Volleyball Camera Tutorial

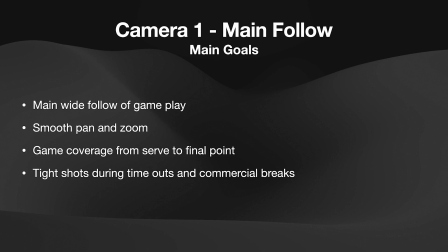And then when we're not in game coverage, so like if we're going into a timeout or we're going in and out of a commercial break, that's a time where camera 1 can get tight shots of either the bench or specific players if we have an element we need to do.
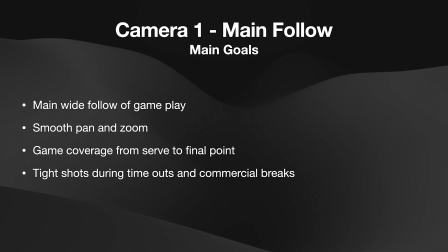Just depends on what is needed in the moment, and the director will help you figuring out what that is. But it doesn't mean you're just going to stay wide the entire time. You do need to get some tight shots at certain moments.
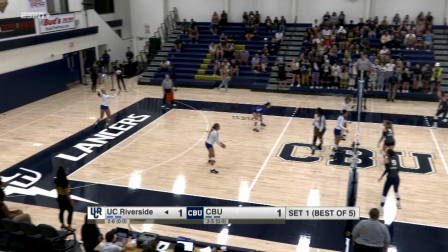All right, so in this photo example, we have basically an establishing shot from camera 1. It's a little blurry because the camera was getting ready to pan over to the right as the player was hitting the serve. But this is the framing you want to be looking for as far as your gameplay shot.
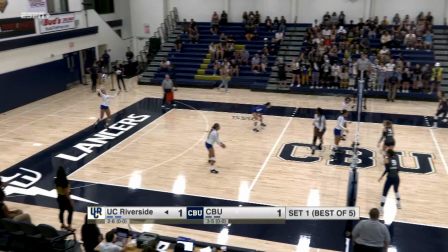So a couple things to point out is that It's wide enough to see the serve on the left-hand side, but then it's also wide enough to see the initial side of the receiving team. So what I mean by that is right now, we've got a nice picture of the person that's doing the serve right here.
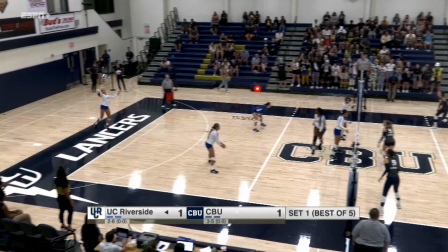We can see the entire away team, but then we can also start to see what the defense is looking like over here on the right-hand side as they receive the serve. And like I said, this camera at the moment was in the middle of panning this way.
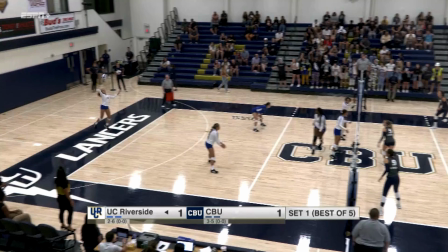So that's why we have a little bit of blur here, but this is essentially where you want to start. Things you want to watch out for is if, say this person that's serving was actually over here on the left-hand side, and they tend to kind of go back into this area. So you want to make sure that you're never cutting that person off.
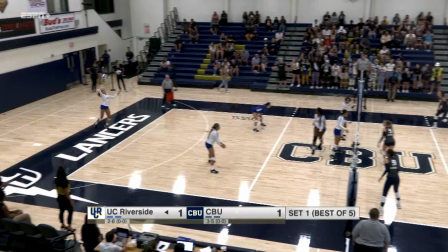We pan to the left to follow them, but that's kind of what we're looking at. So, and the other thing too is that the tilt is centered on the court. So we're not seeing too much of the scores table down here at the bottom. And we're not seeing the ceiling up here at the top.
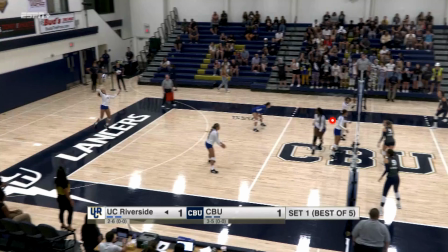That's really important that, basically right now this is cutting the complete middle of the screen. And as this camera were to pan, this CBU logo will be pretty center. So this is really good framing here. And as I said earlier, this camera was in the middle of zooming.
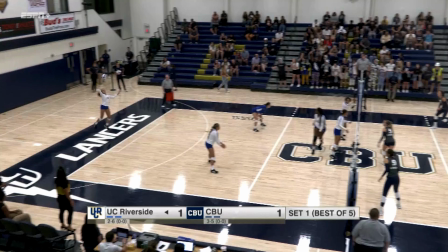And what I mean by that, or panning, excuse me, you want to be able to prepare to pan as the ball is about to hit over the net. So in volleyball, it takes 3 hits and then the ball has to be hit over the net. So you can kind of predict when the ball is going to be hit back and forth. Sometimes it's before the 3.
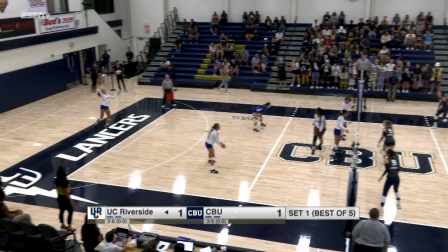In rare cases, it's a 4th hit. But you need to be able to predict kind of when that ball is coming over. And by being wide like this, it allows you to have a little bit of a delay reaction
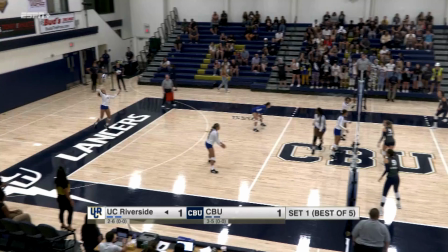to following the ball as it goes over. But we want to try and predict it as much as we can.
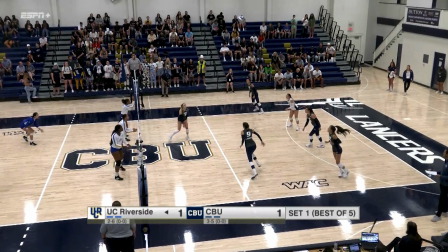And then this is what the pan would have looked like as the ball went over the net and is now on the right side of the court. So pretty much the ending shot, as I'll call it, it looks exactly like the beginning shot.
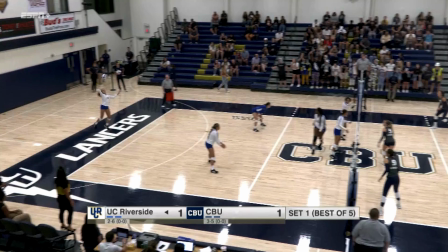So if we look here, the same amount of negative space on the left side and the right side as this shot.
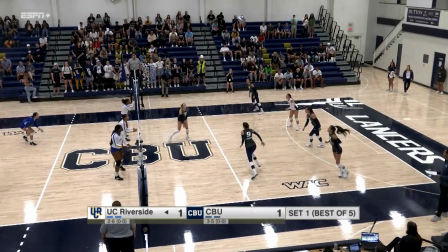So you want to do your best to try and have those shots match as much as possible. It's very pleasing for the viewer to have that symmetry. But in some rare cases, or not very rare cases, the ball will actually end up kind of over here.
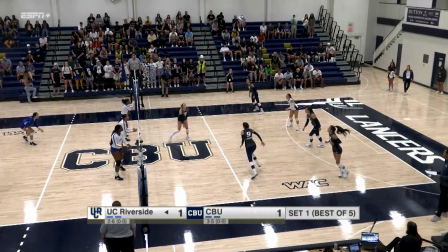So if there's a bad pass or something like that, and the ball ends up coming way out here, or even more importantly, onto this side of the court, you want to make sure to pan and follow the play as much as possible.